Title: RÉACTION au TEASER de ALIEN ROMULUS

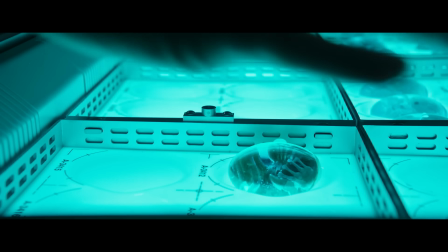[12:17]
toutes les inséminés on m'a dit non c'est pas ça
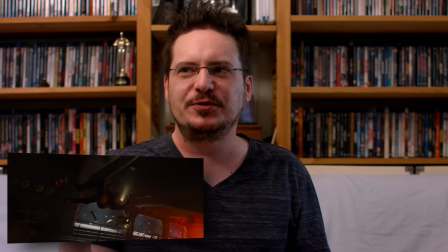[12:22]
parce que les gens m'ont dit c'est pas ça ça se passe entre Aliens et Aliens et tu fais mais c'est pas parce que ça se passe entre Aliens et Aliens que ça pourrait pas être le vaisseau de David
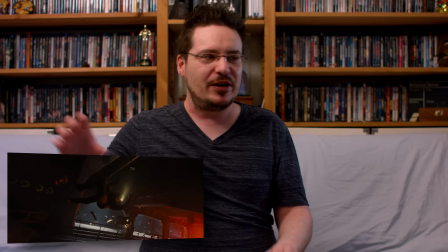[12:31]
justement comme manifestement Ridley Scott a fait son délire dans son coin il peut tout à fait y avoir l'histoire de David qui se passe dans un côté et l'histoire de Alien et du Nostromo qui se passe de l'autre en parallèle
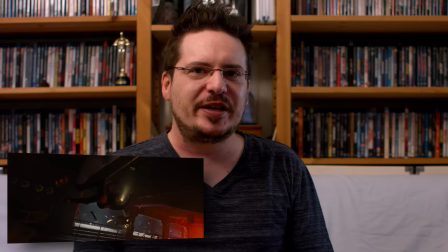[12:40]
justement après avoir pris l'existence du Xenomorph
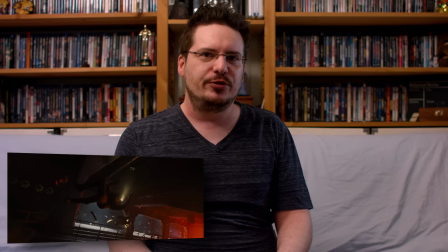[12:44]
quoique on pensait qu'il le savait déjà dans certains trucs la Vaylon pourrait essayer de prendre contact avec le vaisseau ensuite et de récupérer David et tout le bordel donc on pourrait quand même mélanger les deux trucs
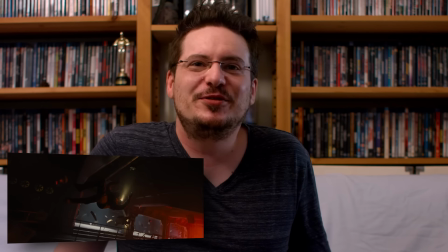[12:55]
mais le problème c'est qu'effectivement le teaser ne dit pas du tout où est-ce qu'on en est à ce niveau là mais je vous avoue qu'il y a des trucs qui ont l'air pas mal j'aime bien le travail
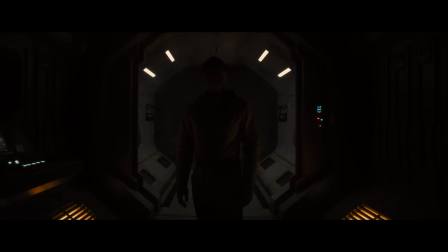[13:02]
de la caméra il y a certains plans qui sont plus stables et composés pour filmer les personnages il y a certains plans qui sont plus caméra-épaule ce qu'on n'a pas trop vu dans Alien étonnamment, les Aliens sont finalement des films qui sont vachement centrés sur la mise en scène d'un réalisateur qui est très propre c'est toujours des plans plutôt bien construits, dans Alien 4 c'est même le truc de Jean-Pierre Jeunet il mélange deux angles en un seul plan alors qu'en principe il doit y avoir un cut entre les deux mais il va te faire le plan qui est au ras du sol et puis ensuite il va lever la caméra pour te faire le plan qui est devant le personnage une caméra plus naturelle plus documentaire comme la caméra épaule, on l'a pas souvent vue je crois qu'on doit en avoir un petit peu dans Aliens encore une fois,
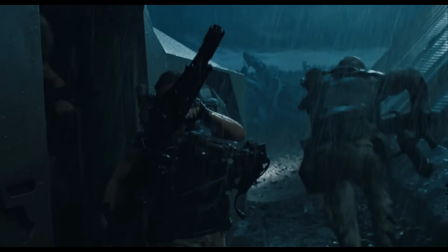[13:40]
je dis c'est vraiment les deux grosses inspirations de ce truc là manifestement dans Aliens il me semble que quand les marines débarquent
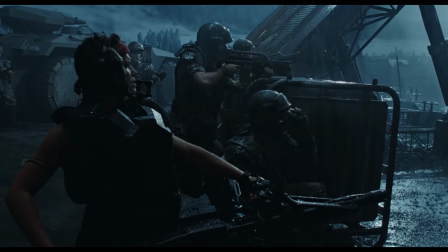[13:45]
t'as quelques plans caméra épaule pour donner un peu de dynamisme et te sentir vraiment dans le truc avec les marines
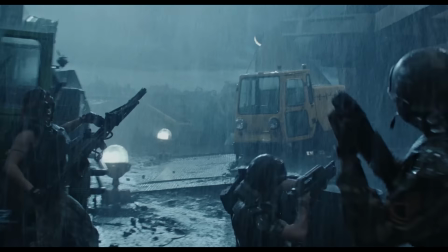[13:52]
donc c'est pas souvent fait dans Aliens, ça a été fait mais c'est pas souvent fait et là je trouve que ça a l'air sympa et le plan qui me fait dire que les mouvements de caméra ont l'air cool c'est le plan avec la nana qui se retourne, se chope un Facehugger sur la gueule et tombe, et la caméra arrive à suivre tout le mouvement du plan sur la meuf au plan qui regarde le Facehugger, jusqu'à suivre la meuf en train de tomber par terre, sans jamais la perte du cadre, c'est un mouvement qui me semble un peu artificiel mais qui pourrait rendre plutôt bien le truc intéressant c'est faire évoluer la mise en scène pour réussir à suivre la créature, pour réussir à suivre un prédateur aussi rapide,
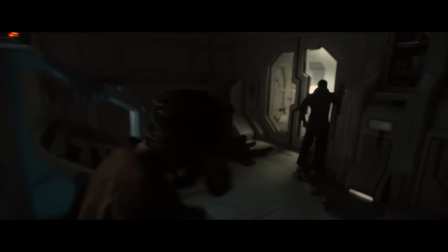[14:22]
la caméra doit s'adapter et réussir à filmer des événements qui vont assez vite et des trucs dans ce genre là
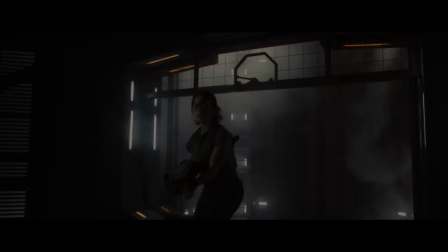[14:27]
donc ça peut être plutôt intéressant encore une fois c'est qu'ils ont beau avoir un casting extrêmement jeune, ils n'ont pas pris des mannequins au moins.
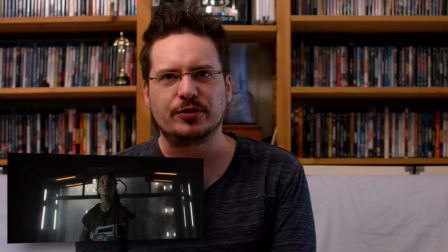[14:34]
C'est souvent le risque que je trouve,
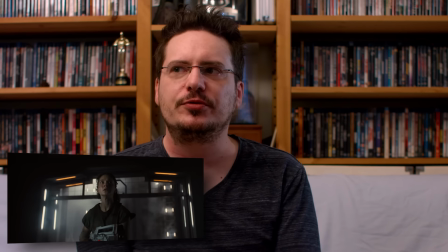[14:36]
c'est de te retrouver avec un casting qui est tellement parfait physiquement que tu... enfin c'est même plus tout à fait crédible en vérité.
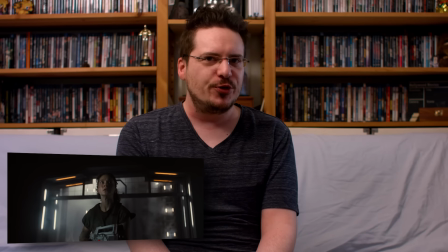[14:44]
Et là, manifestement, c'est des gens qui ont l'air d'encore ressembler à des gens normaux, qui ne sont pas trop beaux et trop refaits et trop machin. Et donc il y a peut-être moyen d'avoir un sentiment quand même de personnes lambda,
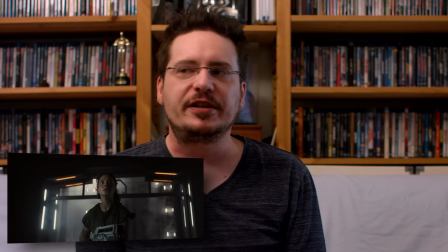[14:55]
un peu comme ce qu'on avait avec des camionneurs dans l'espace dans le premier Alien ou avec les Marines du coup du 2 c'est d'avoir le sentiment d'avoir des vrais gens
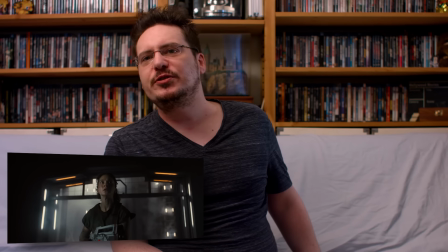[15:03]
bon bah écoutez est-ce qu'il y a autre chose, un truc caché tout à la fin ? non bah écoutez honnêtement j'ai un peu d'espoir pour ce qui est en train de sortir Fede Alvarez je ne devrais peut-être pas mais avec Prey déjà pour une suite de Predator avec ce que je vois là, avec les commentaires que j'ai entendus des réalisateurs Les gars, est-ce que Alien est sur le point d'être sauvé ? Est-ce qu'on va retrouver enfin une saga d'horreur digne de ce nom avec Alien et le Xenomorph ? Honnêtement, mon retour à moi, il est très positif pour l'instant. Très très positif. Donc écoutez, dites-moi ce que vous en pensez, mais moi je suis hype, hein. Enfin, je hype. Peut-être pas jusque-là, je vais pas dire non plus, j'ai très très envie de le voir, parce que je garde en mémoire le traumatisme de Prométhéus tout de même.